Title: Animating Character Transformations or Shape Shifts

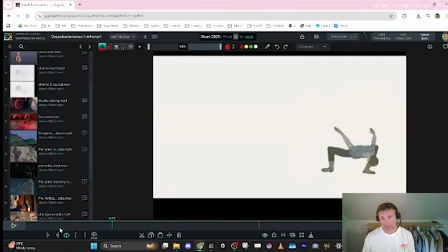20:58 But they're doing some fun transitions even early on here, you know, because they can use the clothes as like overlap, and the fact that the movement is so consistent, you really don't feel like,
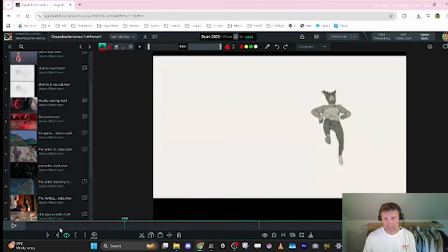21:15 look at how on some of these subframes, as he goes down here, they're using the top hat as a stretch, right? The chef's hat on that smear frame, and then they want the squash here. But they're really pushing the shape changes. Here, the same thing. They're going down, they're using the overlap of this hair. And this character is different, but it still has hair.
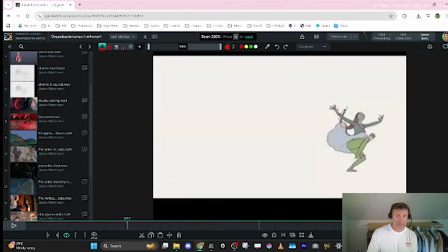21:35 And this character is different, but it still has hair. So they get this overlap happening. And this character has a nice dress. This character also has a dress. This character also has a dress. This character also has a dress.
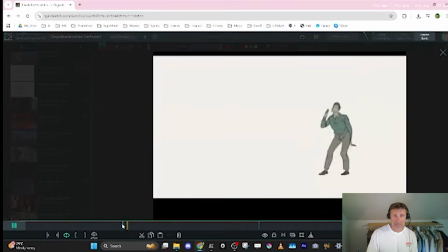21:44 So they're taking these overlapping actions and creating consistency in movement.
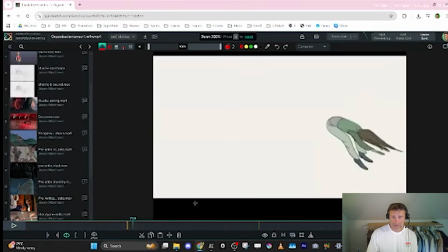21:52 Right? There's beautiful transitions here. As long as you get something to show flow, shape consistency, you don't question that things are changing.
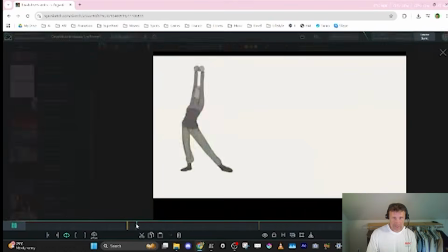22:04 I love this transition here. Pooh! He kicks down.
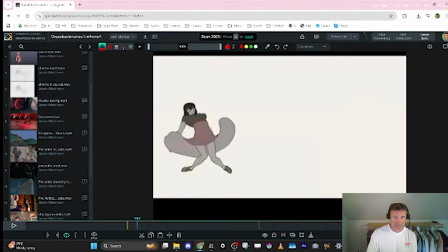22:08 You have somebody with a mini skirt, somebody with a big skirt, somebody with a bigger skirt, and then a smaller skirt, and it shrinks back in. So they're changing the size of the dress to get the flare of the overshoot.
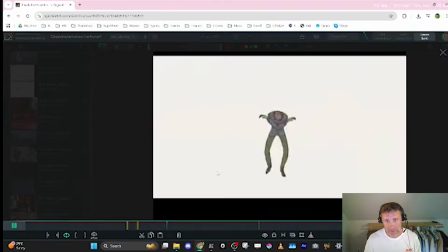22:22 So much good stuff in this. It's just beautiful animation. Lots of good smears and really push poses.
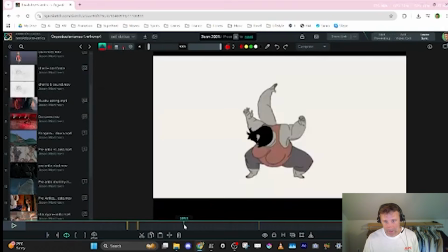22:29 And then it starts to get crazy, right? They're starting to do like multiples, like frames like that, just to get the movement to flow on twos.
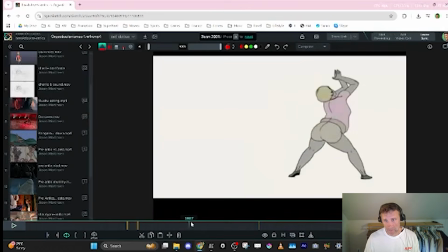22:41 And when they do big proportion changes, like they go from, you know, thicker characters, they keep them all thicker. So these characters are all like large, overweight characters, but they're doing the same principle, and then it can cut into a normal size character again.
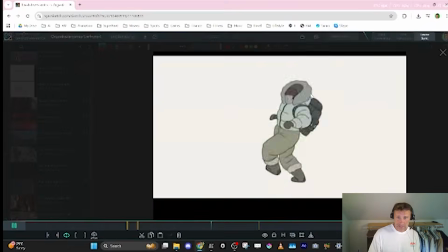22:58 But they made sure that for a few frames it was similar proportions, and now it just gets crazier and crazier. It's worth finding this online and just studying it for shape changes. It's like a masterclass.
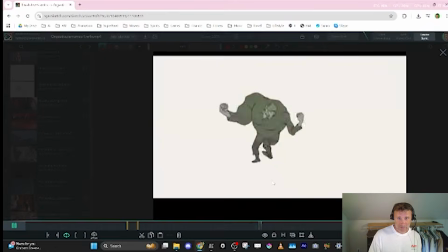23:11 There's so many good examples. And now it's total monster movie transformation stuff, right?
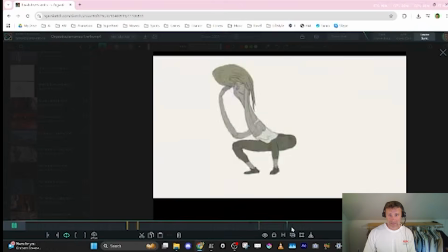23:19 Like, look at this crazy stuff happening here. Some of this stuff, I mean, it's just amazing.
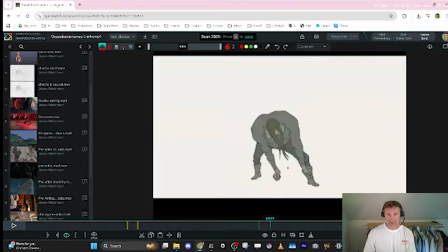23:25 Like, I love how they transition up here. Like, the studying of the timing and spacing here, they're pushing stuff like K-pop, like TMNT2 and 1, the new Ninja Turtles one,
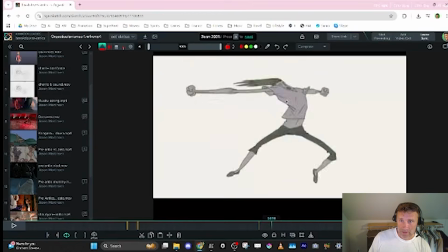23:35 and Spider-Verse. You know, really, look at this, pushing this shape change, keeping this hand over here, getting crazy smear frames, pushing it back.
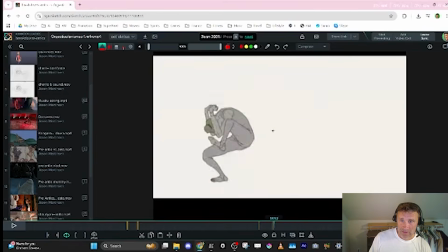23:45 I love this push off both sides here, the multiples, right? Stretching and squashing characters.
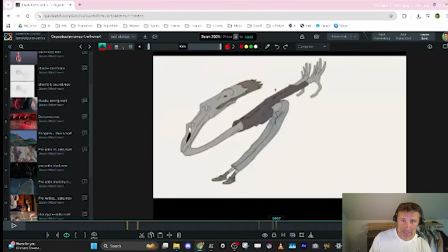23:51 Look at these smear frames. Look at this head size. Look at this crazy smear to get this shape.
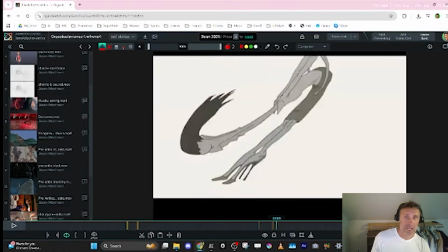23:57 It's just all figuring out flows and shapes to make awesome transitions. I mean, what is going on here, right?
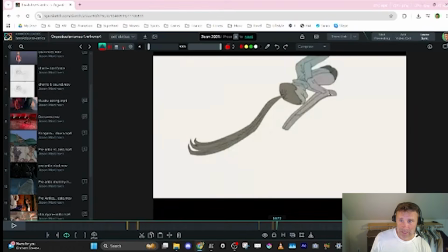24:03 And there's quite a few frames of it, so you really feel it. Here, this is her feet, right? And there's the feet again. And instead of the hair, now they're using a scarf. Now they're using hair. Now hoodie.
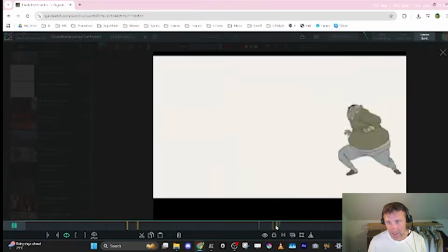24:14 So you get these beautiful transitions. Look at this one.
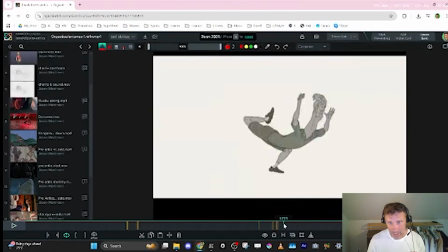24:20 Amazing.
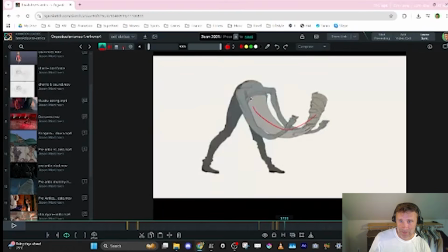24:27 It's like quite a few frames of like a super stretched neck and head. And then it becomes like a ribbon for some reason. And the arms are not even arms, they're just like sleeves that get pulled up.
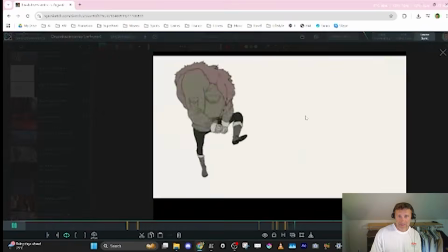24:45 More super smears. These are Jekyll and Hyde type of transformations.
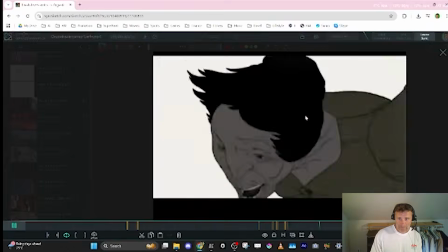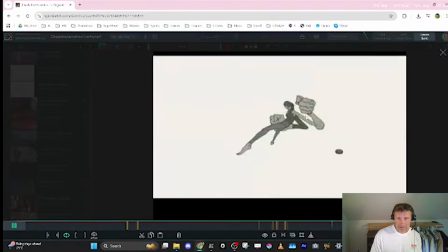24:58 Monsters. Almost frightening.